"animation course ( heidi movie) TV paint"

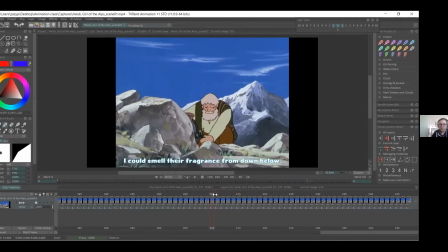491s
Evet, burada daha sonra çiçekleri koparıyor. Görüyorsunuz burada animasyonda hoş bir aks var. O bahsettiğimiz aks, onu takip eden bir eylem var burada.
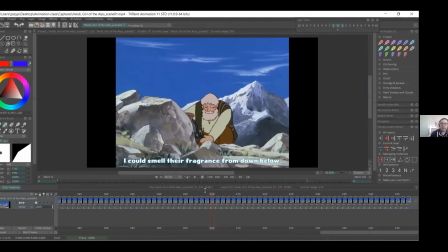505s
So if you watch the way his hand goes, it's a bit of an awkward arc, but I think it's still pretty nice. Evet, burada elin hareketini izlersek aksın birazcık açık bir aks olduğunu görüyoruz ama çok güzel bir aks.
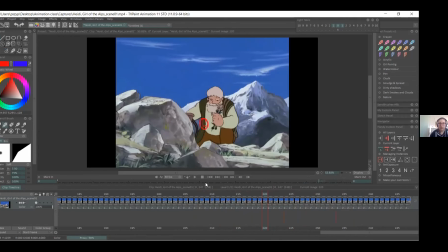524s
Because he could probably have his hand here, but it's in a way showing the viewer what he's picked up, and you have time to register before he, you know, places it in the basket. Yani muhtemelen daha önde bir yerde olmalıydı ama belki izleyiciye elde tutulan obje biraz
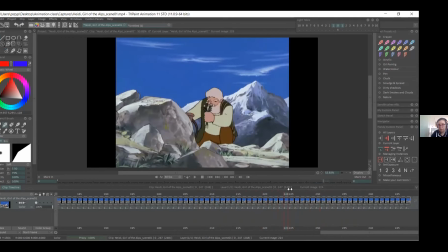544s
daha uzun gösterilmek istediği için daha geniş bir açıdan alıp sepete koyuyor. And then, yeah, so yeah, you can see that he places the flowers, drops them in the next frame, and then
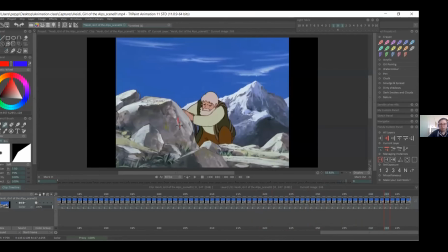562s
instead of going around again, he's actually moving his hand downwards to pick the next flower, and then puts them again in the basket. So you have like a nice kind of a like a circle going.
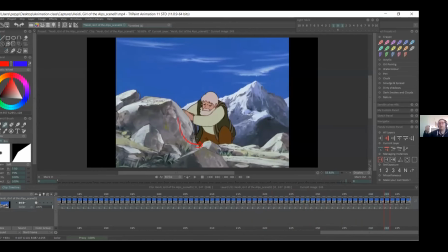579s
So goes down, and then he brings the flowers out in front and then places them. Evet, burada çiçekleri koyduktan sonra el yeniden gelip biraz daha çiçek topluyor. Burada güzel bir circle görüyoruz. Yani aynı aksiyon devam ediyor.
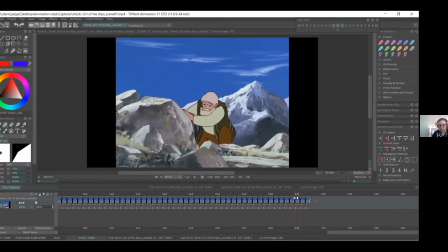598s
Bir daireymiş gibi. So we can definitely try and have a look at this as well, to like understand like the flow of when you're animating, and making sure that
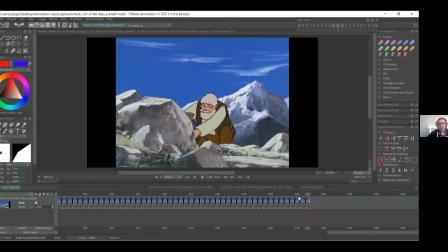614s
the animation looks good, and you're saving time as well on and not being awkward with the hand being like a robot going up and down. It's kind of the motions look smoother.
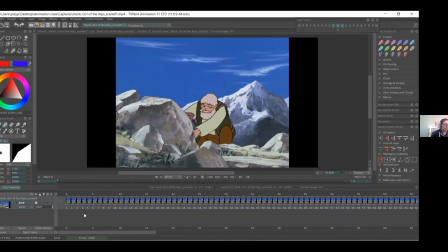632s
Yani böyle bir aks olduğu zaman hareket daha hoş görünüyor. Bir robot gibi görünmüyor, yani aşağı yukarı giden bir robot değil ama kendi içinde ritmi olan bir eylem olarak görünüyor göze. Bu da hoş gösteriyor. So yeah, that's pretty much the scene.
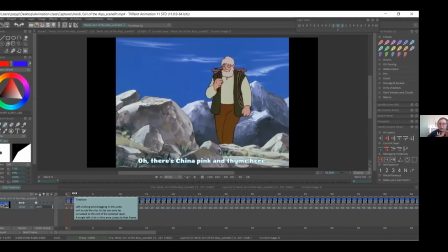651s
I think it's simple enough that it's not gonna be too confusing to like animate. But it'll be fun to try and add something, and we'll try and add maybe some like secondary action,
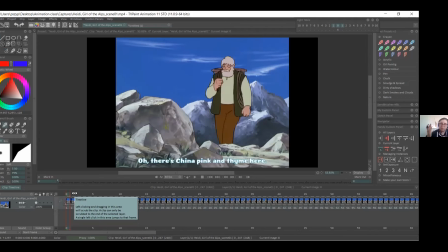668s
like if he's picking flowers, maybe the flowers will have some like motion of because they're coming from ground up, so they'll tilt a little bit. Evet, bunun animasyonunu yaparken buraya birazcık ikincil animasyonlar da ekleyebiliriz.
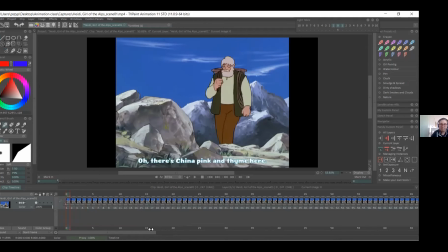686s
Bu da hoş olur. Mesela belki çiçekler, bunların ekleyebiliriz. Does that make sense, or does maybe anyone have any questions about it? Bu kısım sizin için anlaşılır mı? Yani sorusu olan var mı?
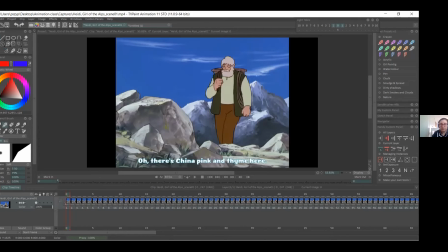Can you play it fastly once? Yeah, of course. I'll play it again. I'll play it a few times so we can watch.
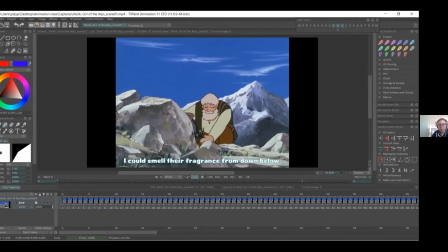So like the picking kind of cuts too fast, so that's my fault, because he picks I think one more time, so there's a nice loop.